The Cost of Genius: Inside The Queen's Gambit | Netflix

And the other thing is that she was the best backseat director I've ever had.
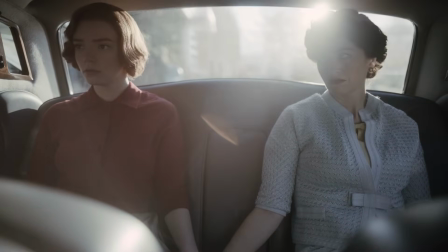Constantly offering suggestions, and I would tease her about it, but you know what? She was usually right.
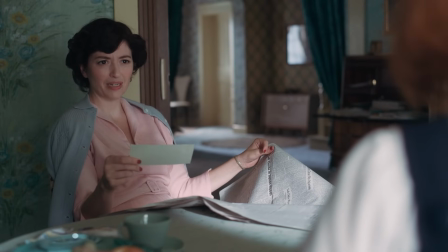I just didn't have the faintest idea that people made money playing chess. There's tournaments with much bigger prizes than that.
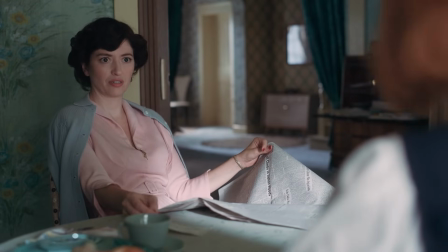How much bigger? Thousands of dollars. Goodness. So, can we go to the bank today after school? Certainly.
I think Mrs. Wheatley is a very tricky character.
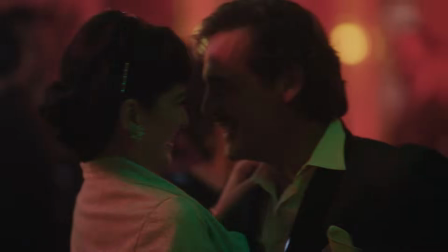I think a lot of people could see her negatively, and Mari played her with deep empathy,
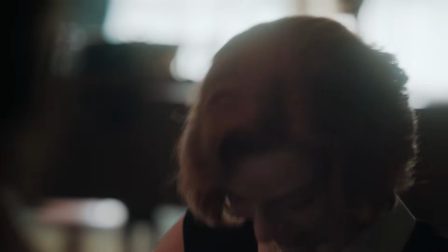and you do feel for the relationship that both Mrs. Wheatley and Beth have together. I think you understand why they love each other in the way that they do.
Step over here so I can see the fabric in the light.
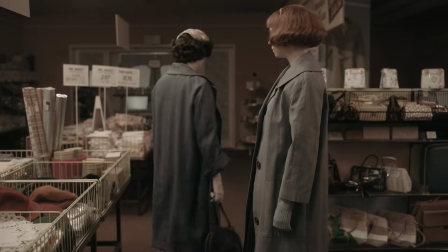Yes. This will do nicely.
Our wonderful costume designer, Gabrielle, we had so much fun. I mean, there were endless fittings, but all of them were always really enjoyable because she throws herself into it with such a zest. I think best she defines herself very much about what she's wearing,
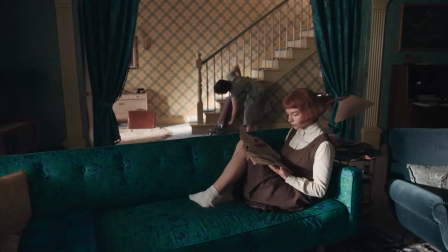and she's kind of searching herself and can't find who she is. This is maybe because she's a woman in the male world and she doesn't find really the role models. She's trying on different identities,
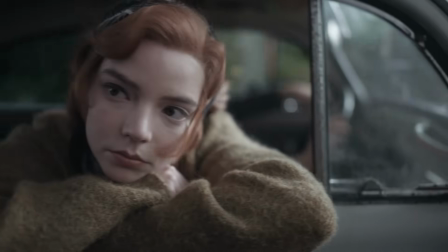and I really felt like I could connect with that because I literally play other people like 3 months at a time. So I'm kind of doing the same thing. It's really fun to see the progression and how she grows in that. We spend a lot of time talking about where Beth is at in the story.
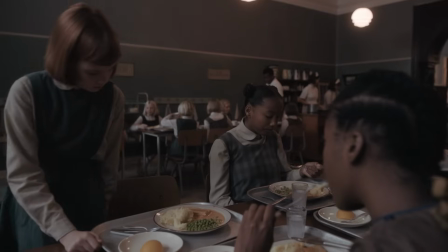And in the orphanage, it's pretty simple what they're wearing. And Gabriella, you know, designed these great uniforms for the girls.
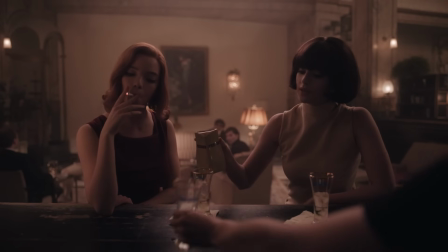And that would also help Beth look younger. As we go forward, you know, she's more and more glamorous, more trying to be other people. And so we go through all of that, and we kind of very early on started talking about that. And so you have all these very practical conversations tethered to the story. Didn't she ever change clothes?
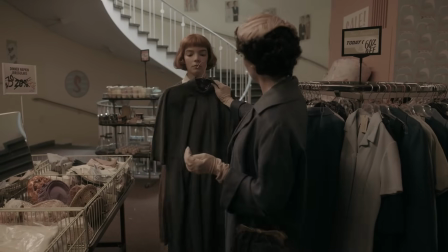In the beginning, she has no choice. She's always determined by other people, by the early dresses, what Mrs. Wheatley buys for her. So when she wins her first tournament, she goes out to buy dresses.
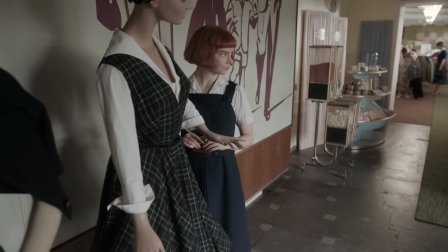And because she has no orientation, she just buys the dresses on the mannequins that she sees.
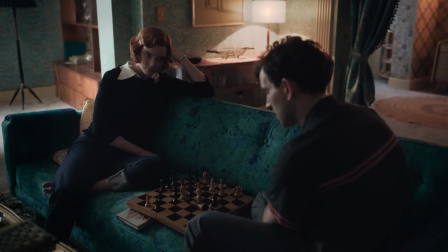Because she thinks if it's on the mannequin, it must be good. Then she is alone and she discovers jeans and she discovers more her body.
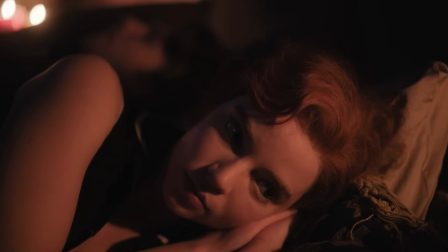She has sex, she wears short skirts, and she discovers also that she has kind of power being feminine.
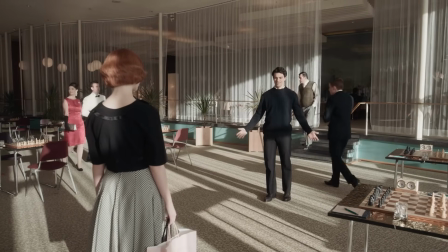My stars, you look... Wow. Thanks.
Clothes are a wonderful way of exhibiting history,
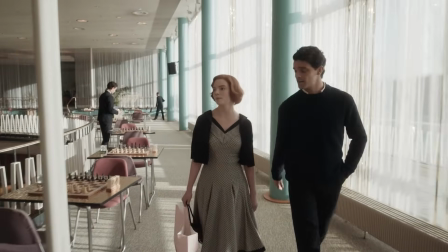and I think the tournament dress from Las Vegas is a perfect example of that,
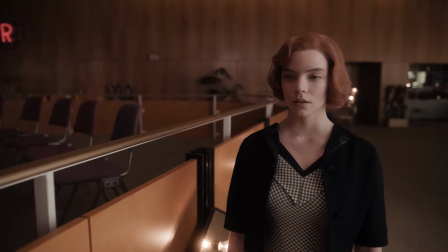because it's just on the cusp of we are now in the early 60s and Beth is still trying to play grown up,
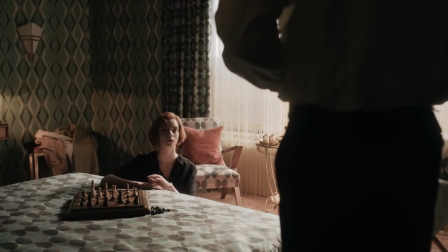so it's a very conservative dress. This is her I'm a woman phase. We've all been there.
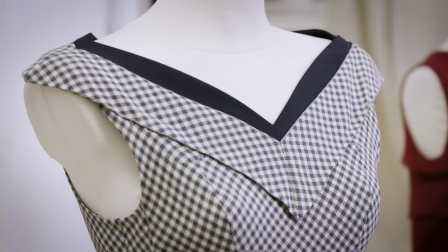I thought it's a kind of chess expression, give us a little bit the feeling she's the chess queen.
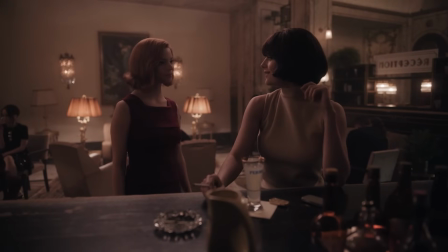This is the Paris water tub dress. This is a dress she just bought new in Paris.
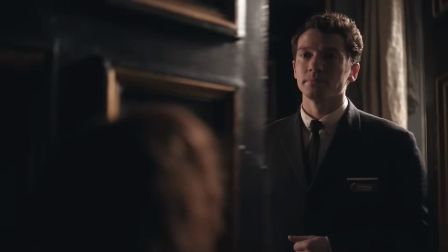I have a lot of deep love for that dress. We spent a lot of time soaking wet and cold together, so I feel like it's kind of like my sister in arms. Probably my favorite section of Beth's clothes actually is the whole Moscow tournament.
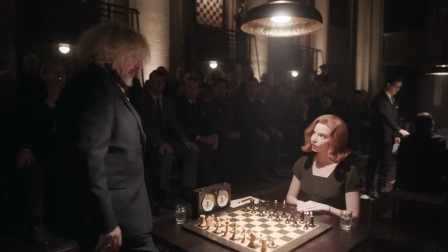She just gets to rock around in all of these incredible monochromatic outfits, which made me feel much cooler than I really am.
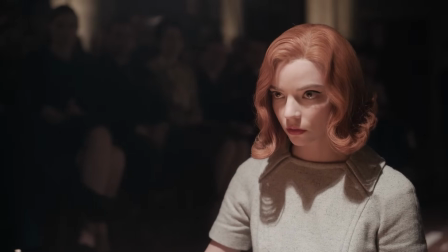So thank you, Beth.